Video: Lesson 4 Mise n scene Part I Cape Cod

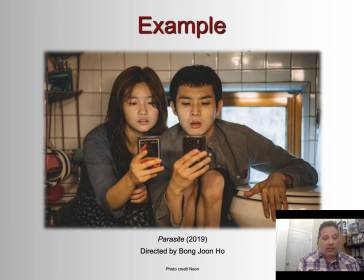And here's another example from Parasite, Bong Joon-ho's Academy Award winning movie from a few years ago. And I put this in here just to show that mise en scène is very carefully composed in every scene, right?
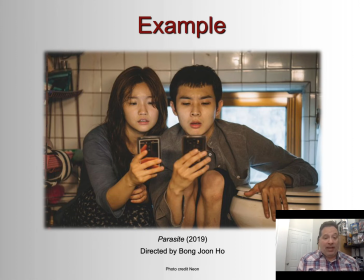Not just the big vistas or, the fancy dance balls or the villain's lair in a Bond movie, right? Every frame is carefully composed to convey story, meaning, and emotion.
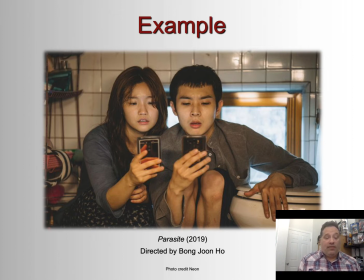And in this case, we have these characters who are poor, and what's being conveyed through the mise en scène here is that they live in a very cramped space, right? To the point where they have to literally hug the toilet while they're looking at their phones.
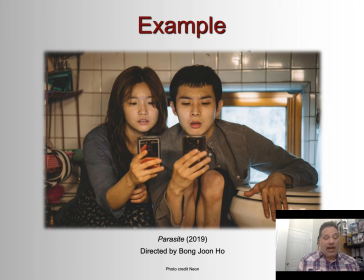They have all this sort of industrial stuff behind them. It's not comfortable. It doesn't look very clean. And again, it's very cramped. So The mise en scène, as much as the narrative or the dialogue, is doing your storytelling.
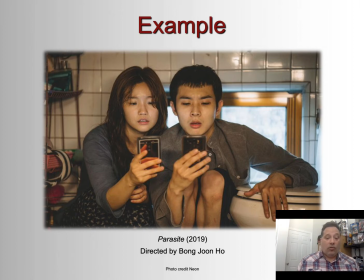And that's how I want you to think of mise en scène, as helping to tell the story. So some elements of mise en scène.
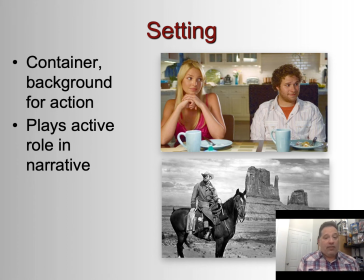We talked about the setting, right? Basically the background for the action. And it plays an active role in the narrative. Actors move around it in a three-dimensional way, and they make use of whatever's in the setting to help tell the story.
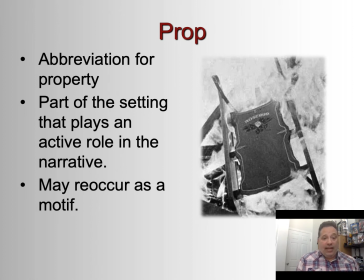Props, just an abbreviation for property. Again, plays an active role in the narrative, whether it's this sled from Rosebud, or Hermione's wand, or a lightsaber, or a coffee mug, or what have you.
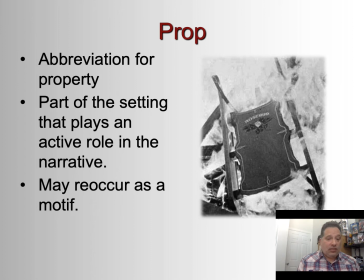Props often reoccur as visual motifs that might give meaning throughout the film. And the sled from Citizen Kane is one such example, because the sled has a lot of emotional meaning for the protagonist of the film.
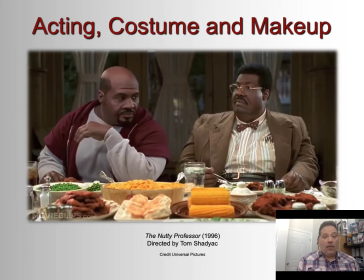Acting, costume, makeup, also very important elements of mise en scène. The Nutty Professor movies back in the 90s with Eddie Murphy were very elaborate in their makeup, because Eddie was putting on like a fat suit and putting all of this prosthetic makeup on his face,
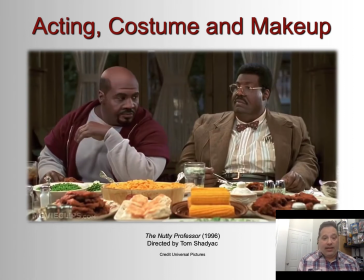right? So he could play these different characters. He did the same thing in the Coming to America movies, just kind of part of his act, right? And this stuff is very, very sophisticated and elaborate. So we're not going to go too much into acting.
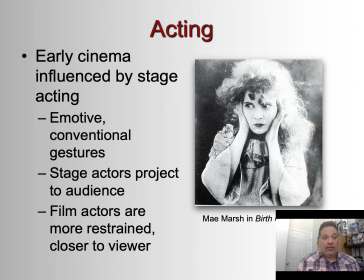Acting really is its own course or multiple courses, and there's so much you can learn. But we will talk for a couple of minutes about acting, because it's important, right? It's one of the most important elements of contemporary movies and television.
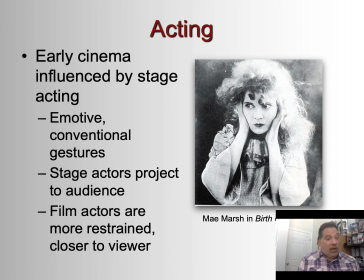We don't watch too much that doesn't feature actors, right? Even if we're watching an animated film, it's actors that are giving those animated characters their life, right?
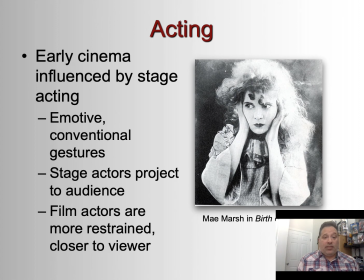Through their voices. So, like mise en scène, early cinema was influenced by acting on the stage. And if you look at early movies and you wonder why the gestures are so sort of demonstrative, right?
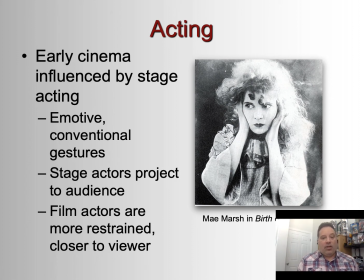And it doesn't seem realistic according to our standards, it's because they were used to acting on the stage and playing to the back row, right? They didn't really understand what a close-up was yet, that you could emote with your face very subtly.
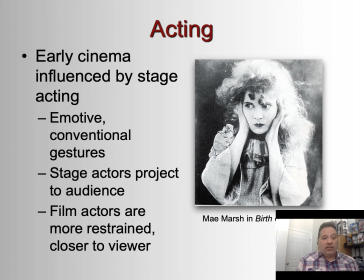But over the years, as cinema became its own art, the nature of film acting evolved apart from the nature of stage acting, right? And actors learned how to convey effective performances through the camera.
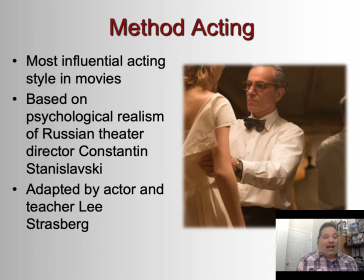One famous style of acting is called method acting.